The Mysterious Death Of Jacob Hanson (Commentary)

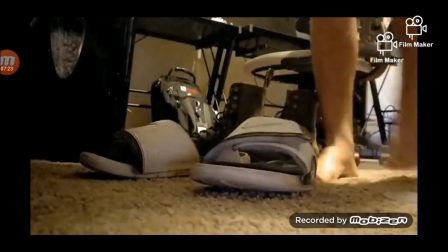7:24 and as you can see if you watch real quick like
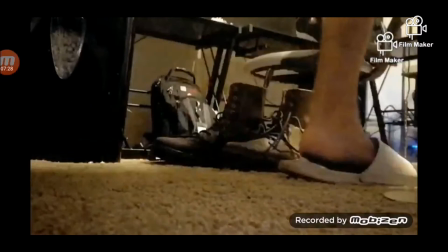7:29 all right so here goes jacob putting in his shoe putting his shoes on and you
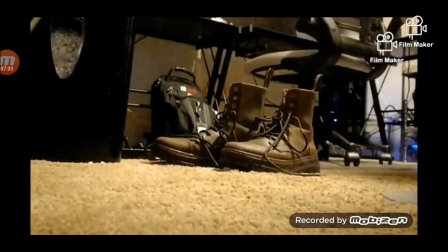7:34 see my shadow right watch see it come back that was my shadow
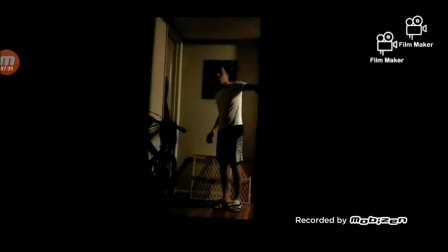7:38 i was coming back to grab my phone to stop it all right so here
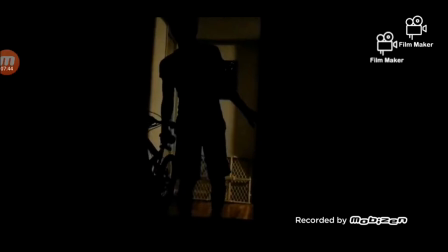7:43 i am out in the hall curious to know where that noise is coming from and if you watch the movie you can actually hear the the music tense up as suspense uh it's actually the jaws thing but this scene is really interesting because it's like okay
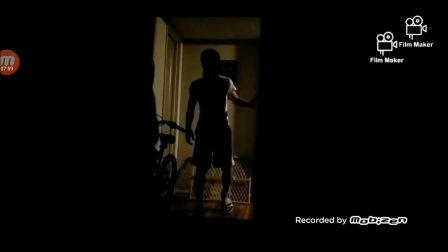7:59 i'm coming out of my bedroom and there's light shining out into the hallway and then i'm walking into the darkness it's because the movie starts out you know i'm like happy i'm chilling i'm watching my movie or i'm watching my show you know it's it's bright it's it's happy and then slowly throughout
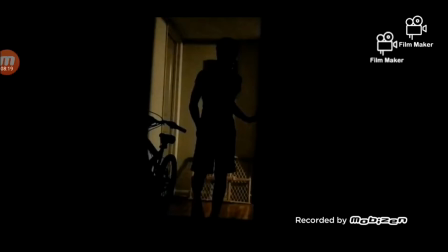8:18 the movie jacob goes into you know the jacob dies at the end of the movie because
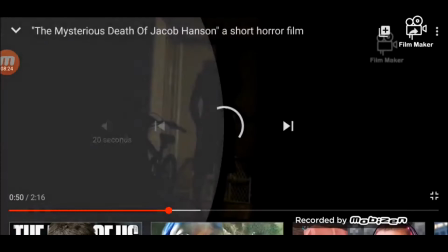8:25 he's curious about what's going on it's like what i'm trying to explain is uh
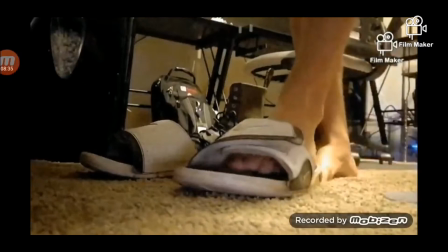8:33 it's difficult to explain but the movie's it starts out happy and then it goes really
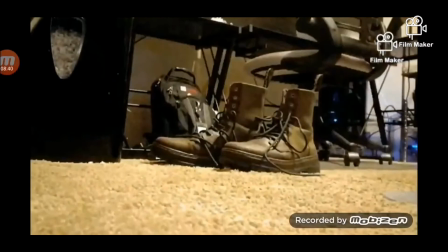8:38 dark because jacob dies so jacob is
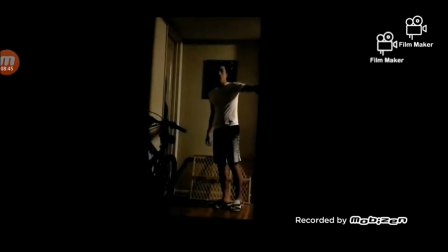8:43 right let's see i'm going around right here jacob goes into the hallway and ascends into the darkness like he's about to die it's foreshadowing for him see how it's all bright and then he ascends into the darkness and
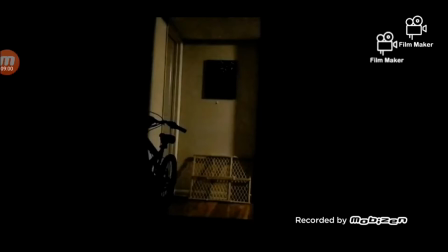8:59 the hallway that hallway scene is a resemblance to the thumbnail scene because the thumbnail scene jacob is opening a door and there's light behind him as it seems like he's walking into the darkness because he opens a door into a dark room which is actually my bathroom which is that door that door
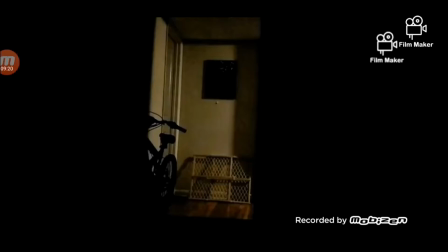9:18 right across from the bedroom door that's opened um but the door is actually opened and it's like it's a resemblance to this hallway scene because the scene the picture in the thumbnail is that never actually happens in the film like the picture and the thumbnail never actually
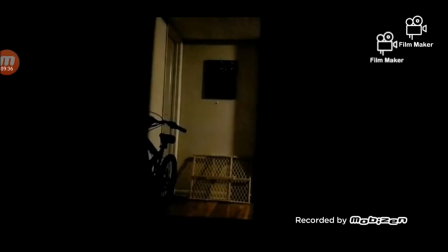9:38 it's never shown in the movie it's just that this hallway scene kind of resembles kind of resembles that yeah this hallway scene kind of resembles that thumbnail picture
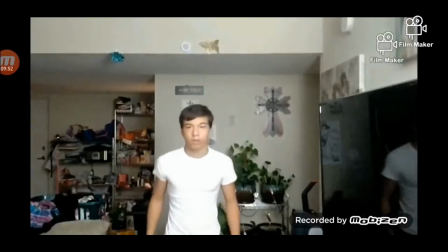9:51 so jacob's curious he's going and ascending into the darkness to figure out what's going on
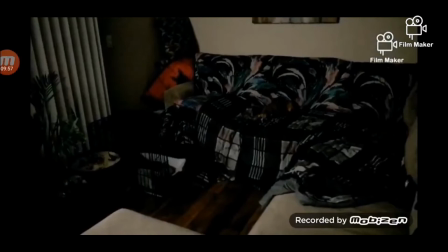9:56 lights up the camera was uh he's curious to know what's going on he looks around let's see
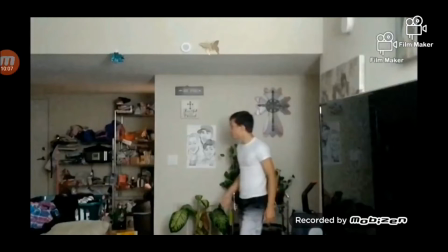10:06 so my phone was actually right where i'm standing that's the hallway uh the phone was kind of propped up where the door is
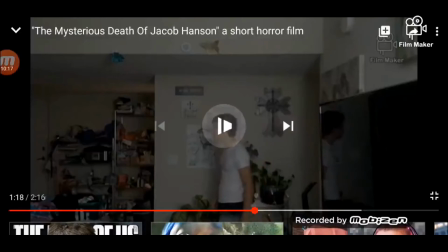10:16 as you can see to the left the camera was actually propped up there shouting
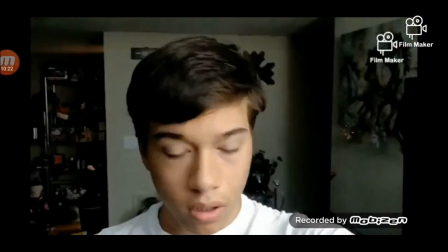10:20 showing down the hallway so jacob look jacob looks around